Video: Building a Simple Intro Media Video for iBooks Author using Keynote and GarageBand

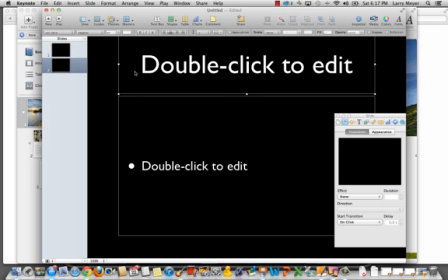(3:54)
So then I'm going to add a new slide and I'm going to do the same thing, delete these things here,
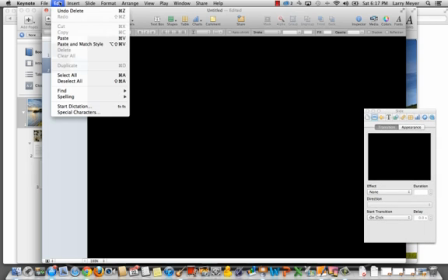(3:59)
and then I'm going to edit paste in
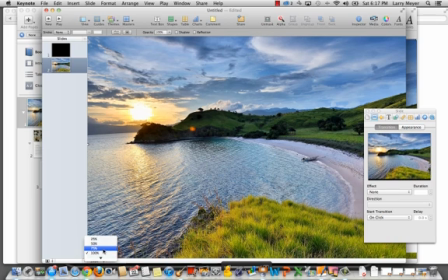(4:06)
our art from iBooks Author that we're trying to match. Make this about 75%.
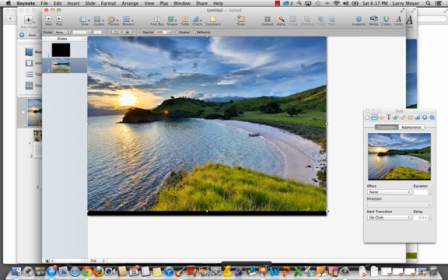(4:13)
I'm going to go ahead and stretch this a little bit. So I'm holding down the shift key and going to the handle in the lower right corner.
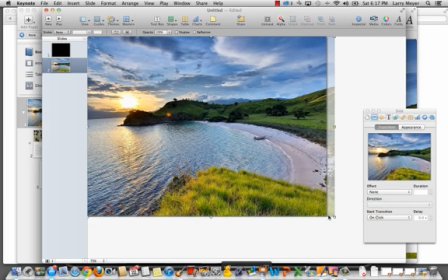(4:21)
I'm going to click and hold and drag down into the right and just make that a little bit bigger so it fills the whole frame. Then come back in until I get the yellow alignment line so that it's centered and I've got my background now. So the next thing we're going to do is go ahead and get some text
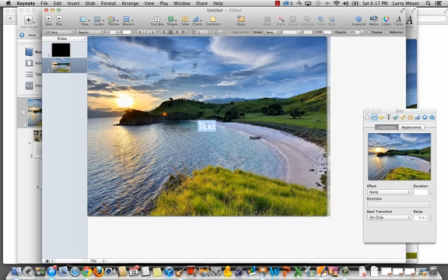(4:40)
in here and one of the things that will make your project consistent is to use the same font and let's see when we were building this before I think we were using all caps so let's go ahead and do that. I know from checking the font back in iBooks Author I can go back and do
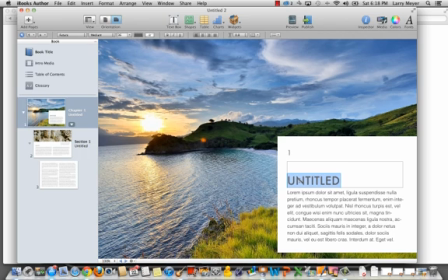(5:00)
that real quick that this font right here is Futura.
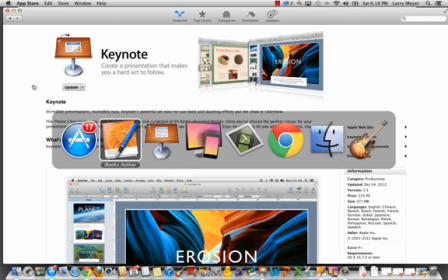(5:05)
Therefore I'm going to go back into Keynote here and use Futura here.
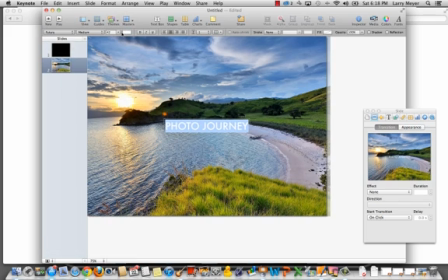(5:12)
You can see that it's a very similar interface and I'll make this say 96 point and I'll position this just like you might do in PowerPoint if you're not familiar with Keynote and I'm to add go
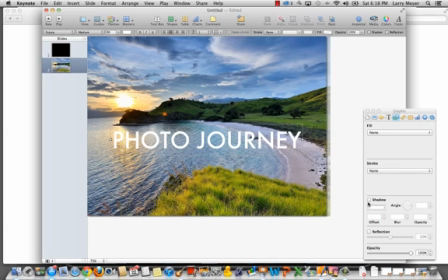(5:29)
over here on the palette here under the graphic controls and add a shadow make that pop out a little bit and so now I have photo journey ready to go and I am also going to add a little bit
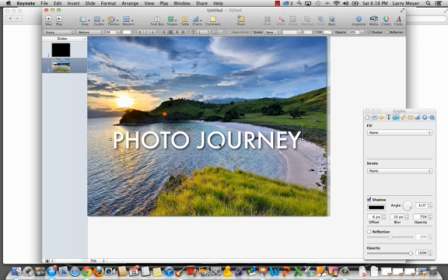(5:44)
more text here so I'm actually just going to go ahead and copy this I'm going to edit copy or it's faster if you do command C on the keyboard and then paste that or command V I've now got two versions of this it's already in the font that i want i want to make it a little bit smaller
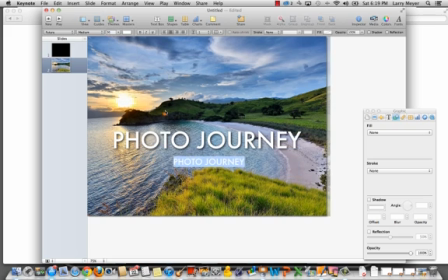(6:01)
and just make it say by larry meyer bring that into position over here and these are the the final positions that we want the text in next we're going to animate
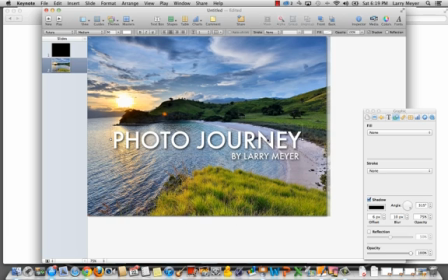(6:17)
these two things first keynote has a great effect which is a lens flare that we're going to animate with this and so in In the inspector,
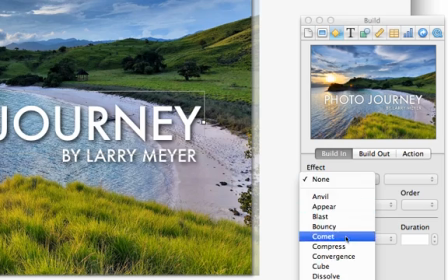(6:27)
over here we have the build inspector, and we're just going to pick the lens flare effect for photo journey,
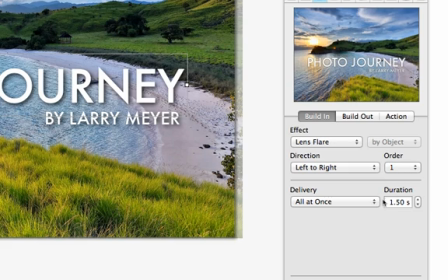(6:36)
kind of works with the sun there, and we're going to leave it at the default 1.5 seconds. And we're also going to then work on this text, which we're going to build in,
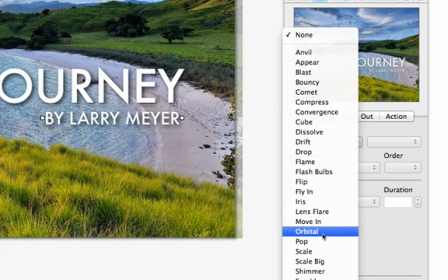(6:48)
which will be a move in, and
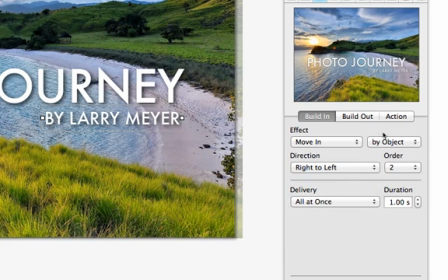(6:54)
we're going to make that from right to left, and you can see how the animation kind of previews over here.
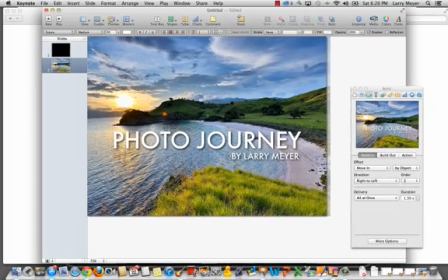(7:00)
We're going to make that 1.5 seconds as well. Now we want to have this automatically happen when we export it as a video,
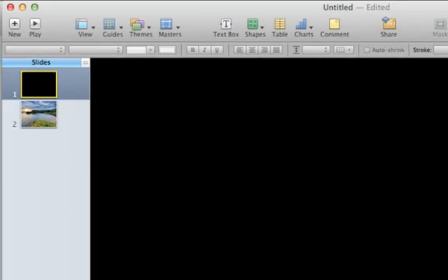(7:08)
so we'll go up here to the first slide, and one of the things in Keynote,
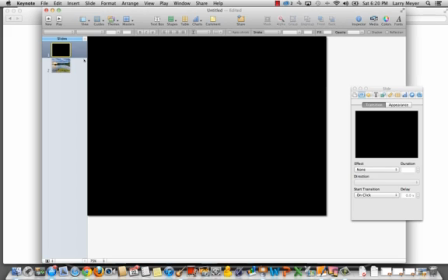(7:12)
the transitions between slides are set on the slide that you're leaving. In other words, for a transition between these two slides, we set that transition with slide 1 selected.
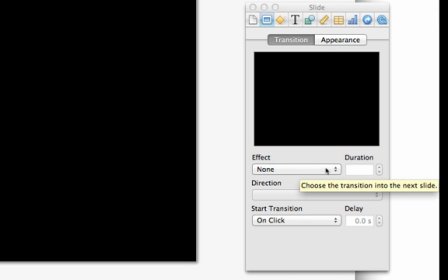(7:28)
And so in this case we're going to go ahead and say that we are going to dissolve into this background.
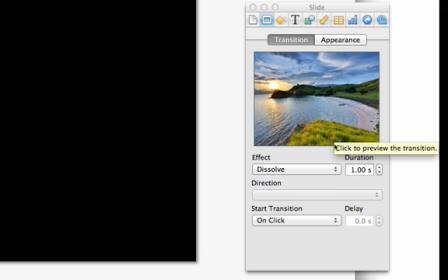(7:38)
You can see that.